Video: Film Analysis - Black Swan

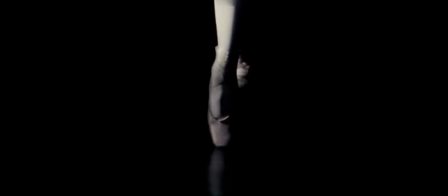Black Swan. Black Swan is an American film released in 2010 directed by Darren Aronofsky.
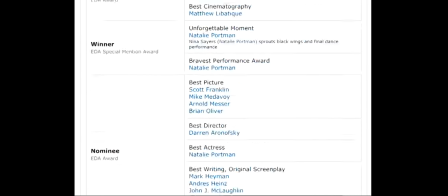The film has won many awards on the year of its release as well as the year after.
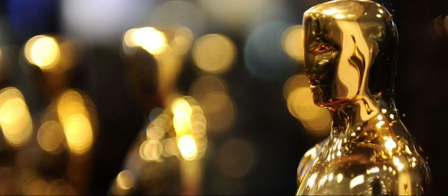It was nominated at the Academy Awards in 2011 for the Best Motion Picture of the Year, Best Achievement in Directing,
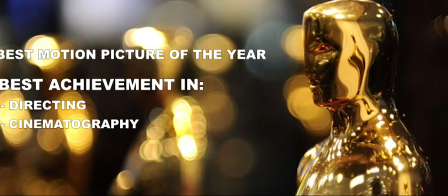Cinematography, and also Film Editing.
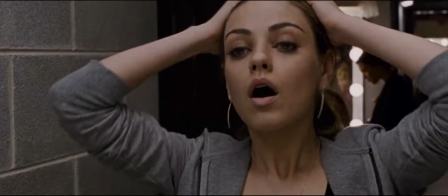The Academy Award nominated film stars Natalie Portman, Mila Kunis, and Vincent Cassel as the film takes audiences on the journey of Nina,
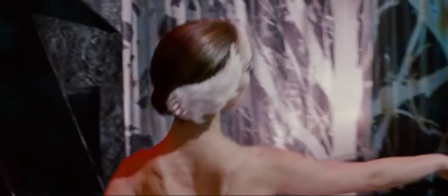a passionate and hardworking ballerina as she struggles to play the dual role of an angelic and pure white swan alongside a dark and powerful black swan,
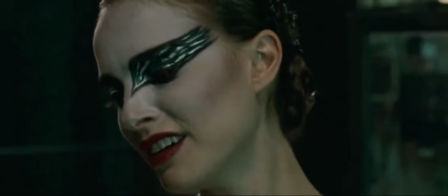which is required for the new rendition of Swan Lake, a dance performance.
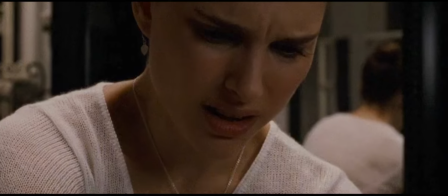Throughout the process, Nina faces many obstacles as she tries to embrace the darker side of her and loses herself to fit the role of the Black Swan,
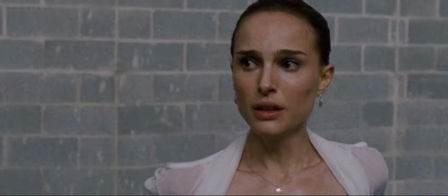which can be better played by Lily, who tries to steal the role away from her as she holds the qualities of the Black Swan better than Nina.
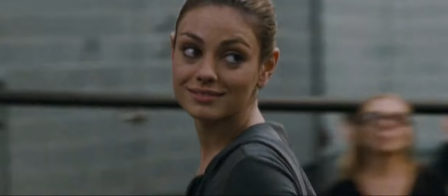My name is Eldon, and in this film analysis, I will be talking about Black Swan's film crafts of mise-en-scène and narrative.
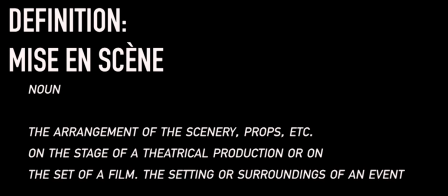Firstly, under the era of mise-en-scène, I will be talking about the use of colors in the film.
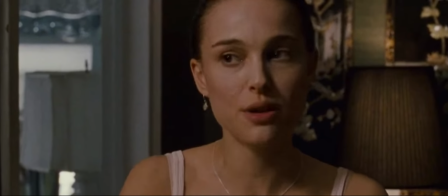The film heavily uses the colors and hues of black and white, be it on its characters, objects,
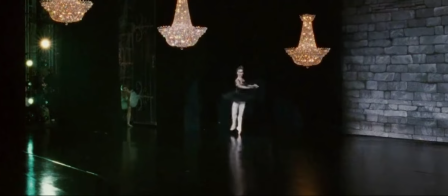locations, or in the background to show the presence, charisma, and control of the black and also the white swan at certain shots and scenes of the film.
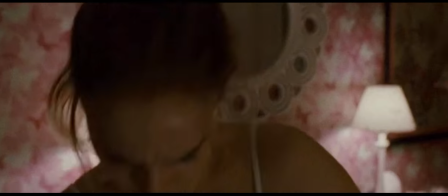Not only that, it is also used to show the taking over of the black swan on the main character Nina as the film progresses.
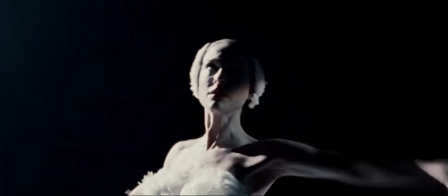For example, in the early stages of the film, we can see Nina dressed on the brighter side of the color palette.
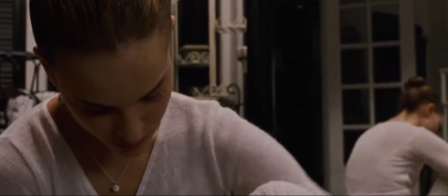She dresses mostly in white and light pink outfits. Even her room is on the lighter and brighter side of the colors as well.
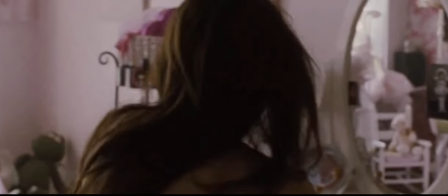This shows the innocence and purity of Nina in the early stages of the film, as she at the point in time holds mostly the qualities of the white swan.
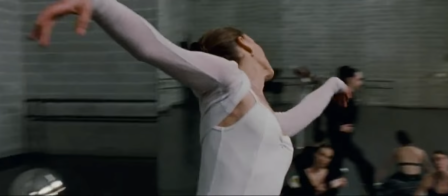However, as the film progresses,
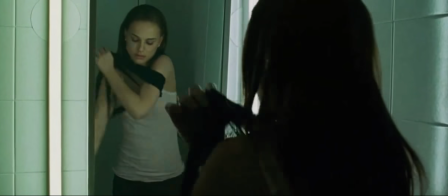we can see parts and pieces of the outfit on Nina moving towards the darker side of the color palette as she practices to hold the qualities of the black swan.
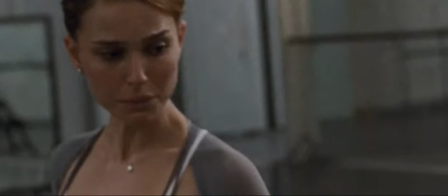Eventually, when she does so, Nina dresses mostly if not fully on the darker side of the color palette,
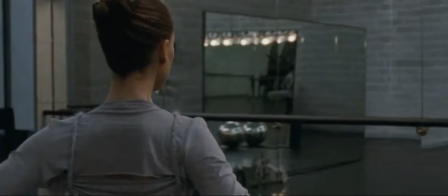showing to us that she has fully mastered and obtained the qualities of the Black Swan.
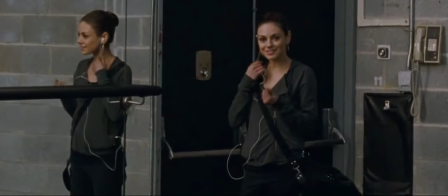Similarly, throughout the film, we see Lily mostly in black since she already holds the qualities of the Black Swan from the start.
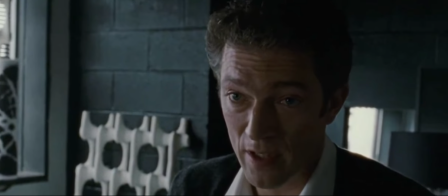Such usage of colors is also seen on Thomas, the instructor, as his outfits and office are mostly of both the colors black and white,
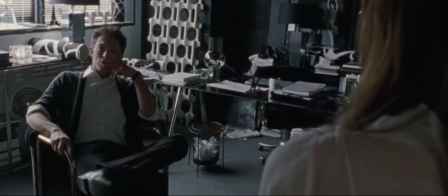showing that he already has controls and dominance over both swans.
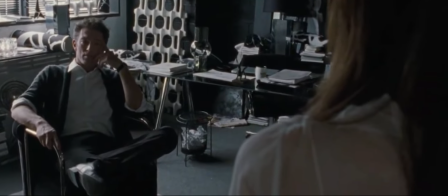Apart from this major aspect of mise-en-scène, we can also see how different areas under mise-en-scène such as setting, staging,
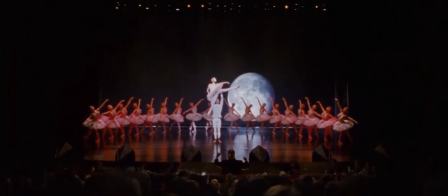props, makeup and many more is utilized in other parts of the film so as to insert underlying meanings at certain scenes. For example, the use of mise-en-scène in common prop used in the film is mirrors.
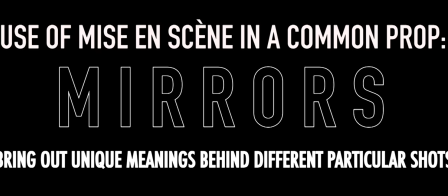Mirrors are used to bring out unique meanings behind different particular shots as it plays around with reflection.
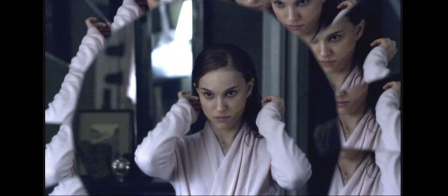In this shot, Nina sits in front of the mirror with the circumference of the mirror showing different sides of her,
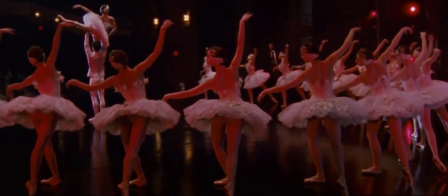signifying the split personalities Nina is starting to have as she tries to perfect both swans.
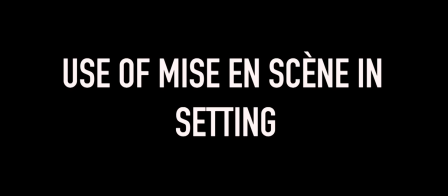Another example is the use of mise-en-scène in setting.
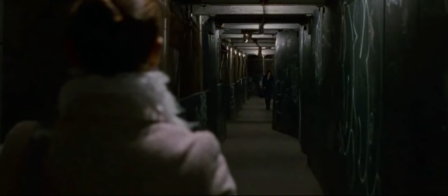In this scene, we see Nina walking down the narrow walkway as she appears to see a duplicate of her in black walking in the same walkway towards her,
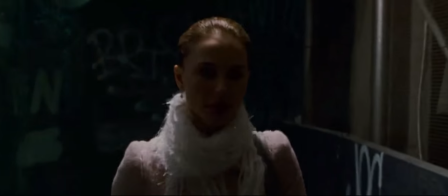which turns out to be just an imagination of hers. The use of narrow setting in this walkway intensifies the situation as
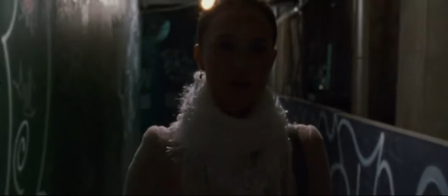it shows that Nina feels trapped and has no way out of the situation she has put herself in.
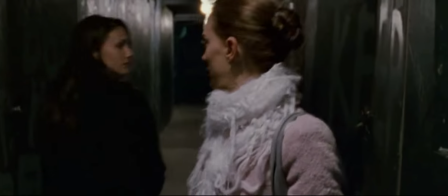These are just a few of the aspects of mise-en-scène used in the film. Moving on to the second film craft, which I will be analyzing today, is narrative.
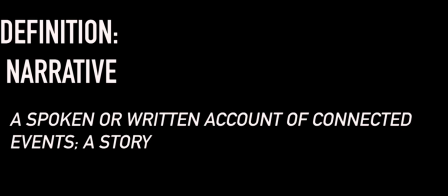As for narrative, Black Swan is a film which showcases Nina's obsession with perfection.
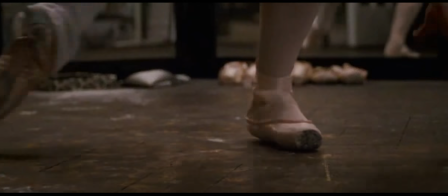Throughout the film, we see the struggle Nina goes through and how much she's willing to do to be what she deems as perfect, so as to achieve her dreams and be the Swan Queen.
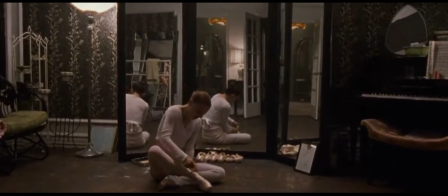However, she soon learns that this is not enough as she has to break away from the morals that have been in her growing up in order to be the perfect Swan Queen.
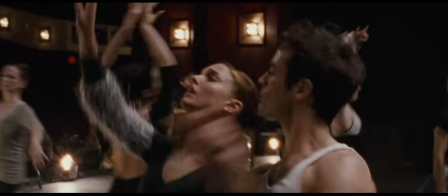As the film progresses, Nina works towards mastering the Black Swan, and we can now see how the essence of the Black Swan starts taking over Nina.